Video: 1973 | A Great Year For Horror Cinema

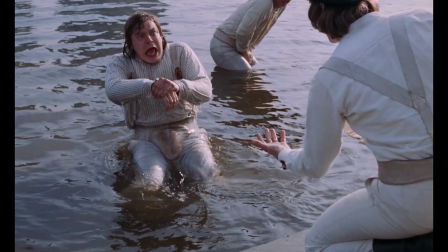Regardless, it was now the Wild West, and from this era of cinema came some truly wonderful utilisations of the avant-garde,
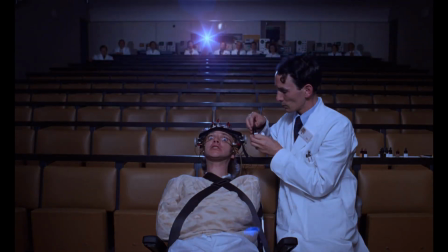examples of which we can exhibit from this trio of terror.
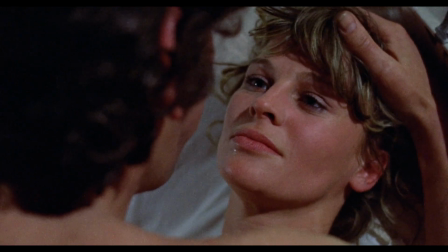Don't Look Now is infamous for containing a graphic sex scene between actors Donald Sutherland and Julie Christie.
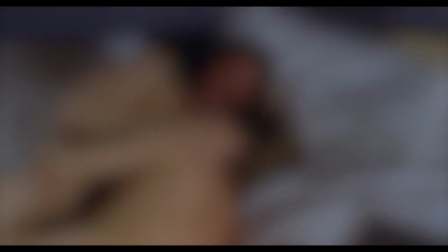The scene was so graphic that American censors demanded the scene be altered.
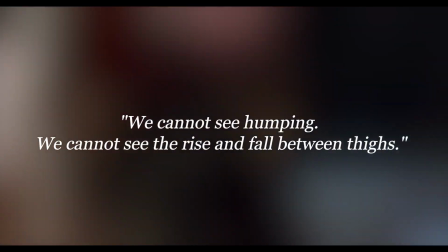Specifically, they stated, "We cannot see humping, we cannot see the rise and fall between thighs."
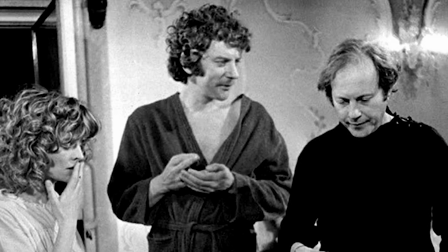To bypass this, director Nicholas Roeg used an unconventional method of fragmented editing
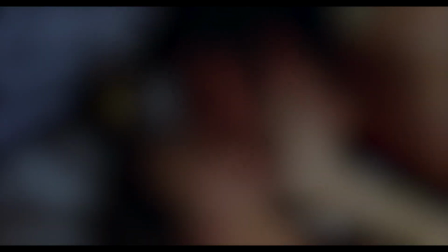which intercut the scenes of intercourse with scenes of the couple getting dressed for dinner after the fact.
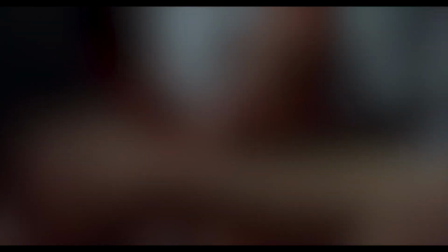Technically, there was no thrusting or humping on screen, it would simply cut back and forth,
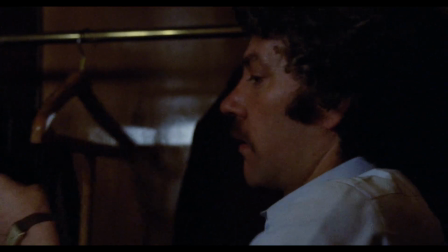and each time the couple would be in a different position, leaving your brain to quite easily fill in the gaps.
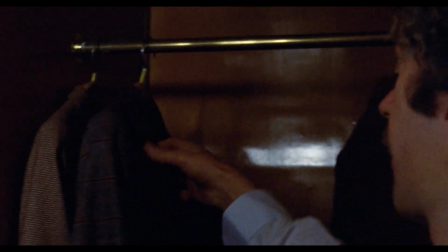This editing decision actually garnered the scene significant acclaim, as it would go on to be hailed for its inventiveness.
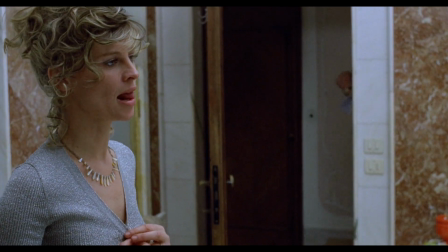This ingenious choice enabled the film to surpass the censors, yet not rid the scene of its artistic purpose,
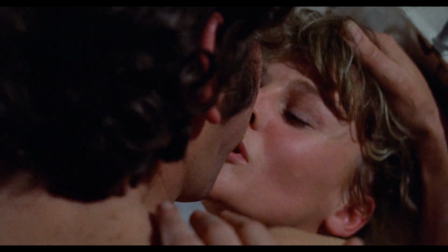which was to showcase this couple at their rawest moment of intimacy.
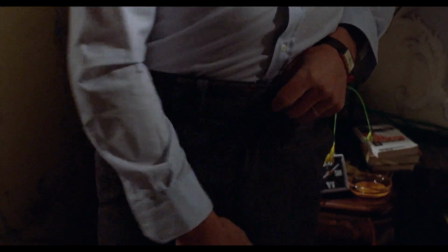It was a very vital moment to display, as the film entirely revolves around their wounded relationship.
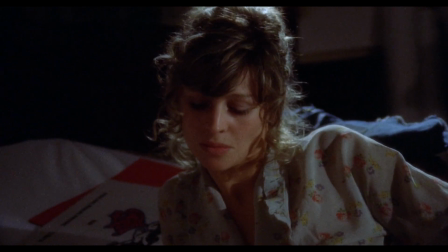When it comes to early examples of matter-of-fact depictions of sexuality in film, Don't Look Now is a notable contender.
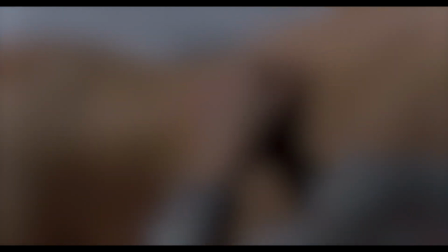Films could now express the passion between couples through far more visceral and perhaps flustering means.
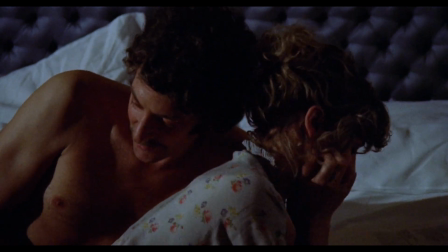It was a new brand of brush with which to paint love.
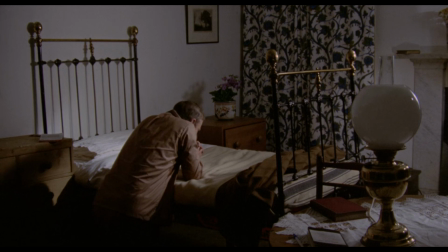But where there is love, there is inevitably lust, which was a human trait that would also need cinematic representation.
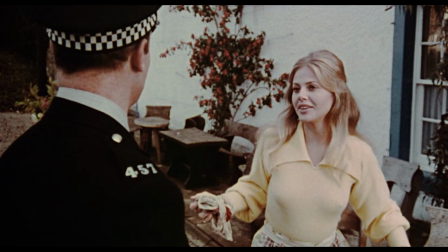This is where The Wicker Man would step in,
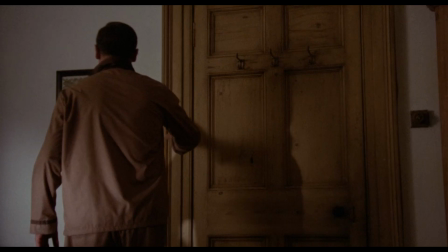which featured an audacious scene where a naked Britt Ekland fiendishly attempts to seduce Edward Woodward's character.
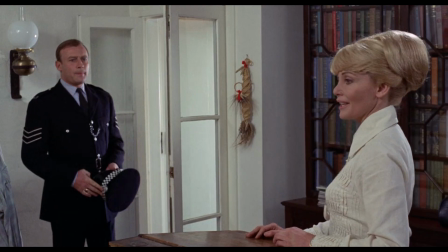The antagonistic forces of The Wicker Man are persistently trying to have Sergeant Howie abandon his allegiance to Christianity.
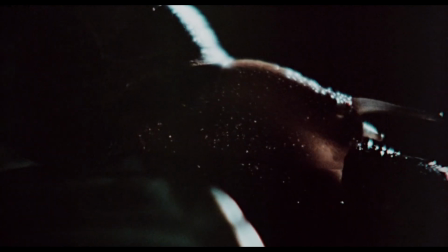One avenue in which they go about this is by presenting Howie with the temptation of sex.
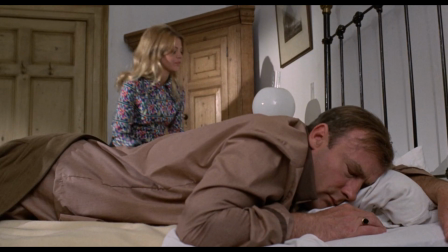Howie is of course a virgin who vehemently believes in sex after marriage.
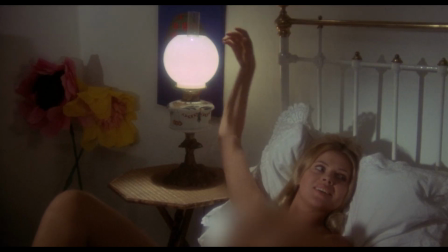This attempted seduction is an acute transgression upon conservative Christian virtues, and that's the point.
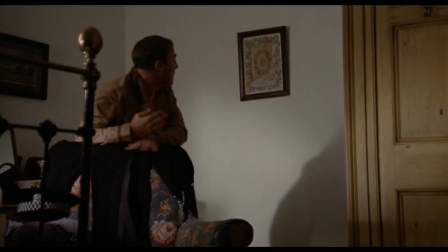It's supposed to shake the core belief system within Howie and leave him utterly perturbed.
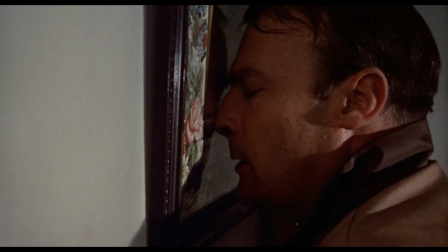It's an intense showcase of that innate human desire. It needed to be profoundly sharp and enveloping.
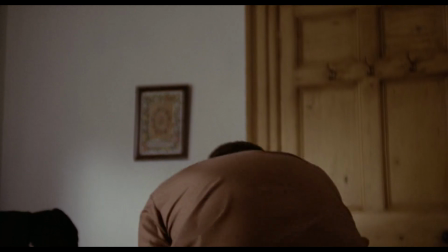We needed to feel how the sergeant felt, and the scene achieved exactly that,
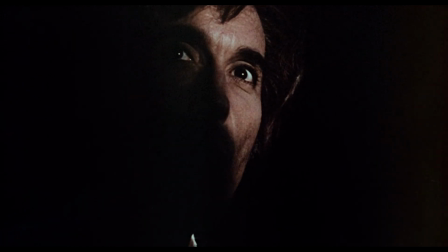thanks in large part to the creative liberties granted the film by the avant-garde attitude of the 70s.
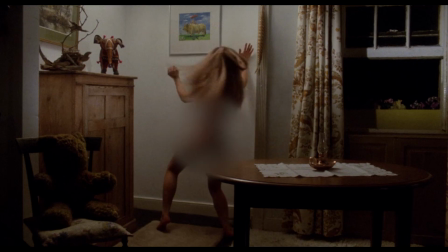The lust of that scene has a very tangible pulse.
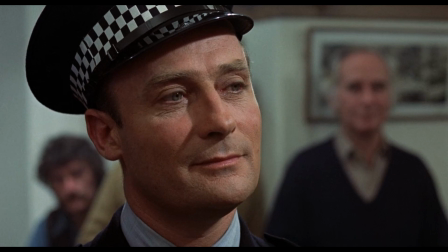Also, the sheer contrast between this ultra-saintly Christian and this sexually wanton woman,
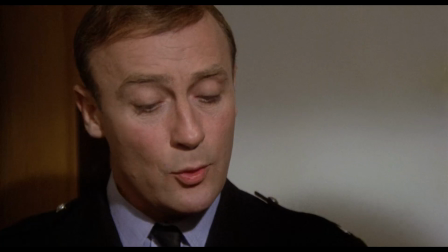it's only as effective as it is because it is so graphic.
Broad beams in their natural state aren't usually turquoise, are they?
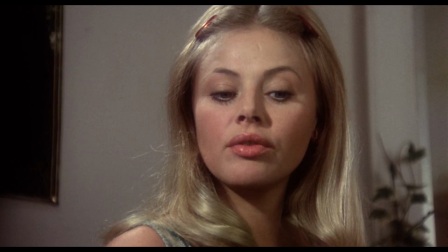Some things in their natural state have the most vivid colours.
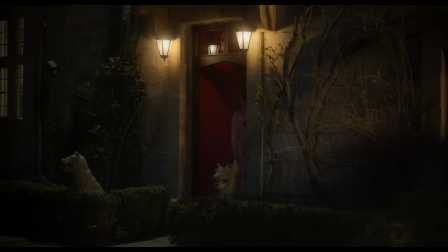Horror is a genre that filmmakers use to tackle these discomforting themes of human desire and savagery. Of course, above all else, horror has always been the lens we peer through to study and come to terms with the most vile concept of all,
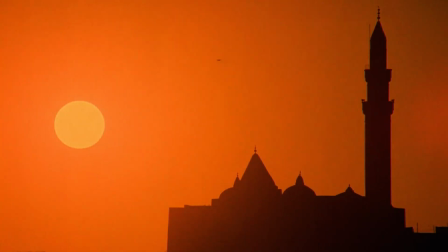that being the very nature of evil itself. And what better film is there to draw from when discussing evil than The Exorcist?
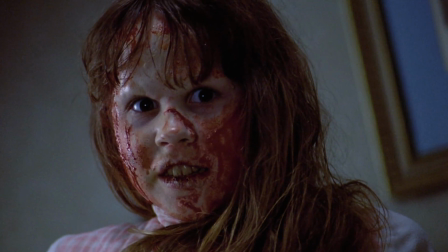You know what she did? Your canting daughter?
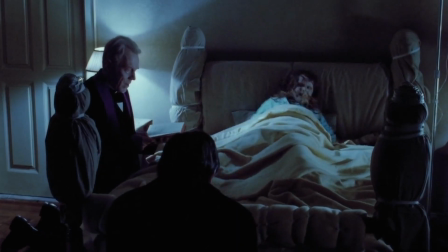The Exorcist did such an astounding job at demonstrating what evil looks like that many perceive the film itself to be malignant in nature.
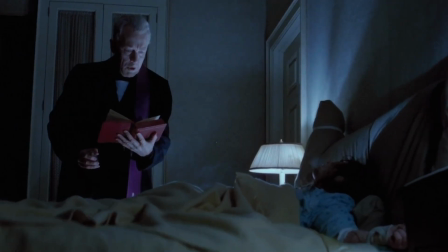That was a film that showed the world the obscene and debauched depths that evil would resort to.
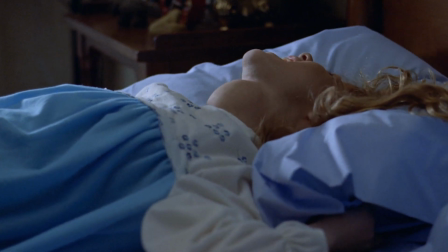An evil of such unimaginable otherworldly heinousness that to a human brain is too extreme to contemplate.
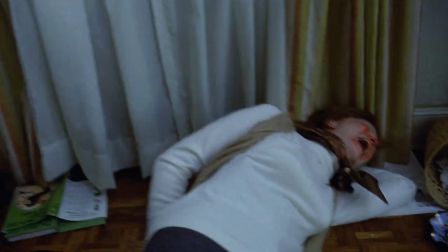So vast and overwhelming that cinema goers would vomit at the mere sight of it.
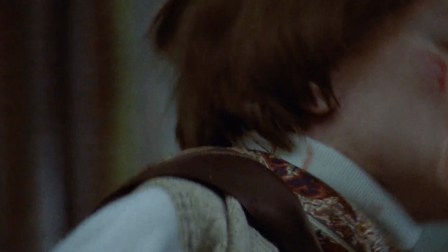And to cinematically depict something so extreme, perhaps it's imperative that the mentality with which you go about this task also be extreme in nature.
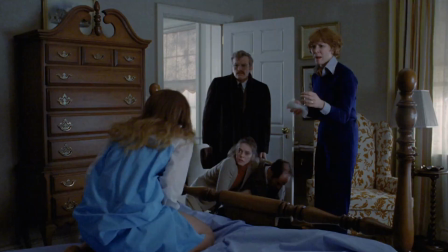You must be willing to show deplorable things, distasteful, degenerate things in order to properly illustrate this concept.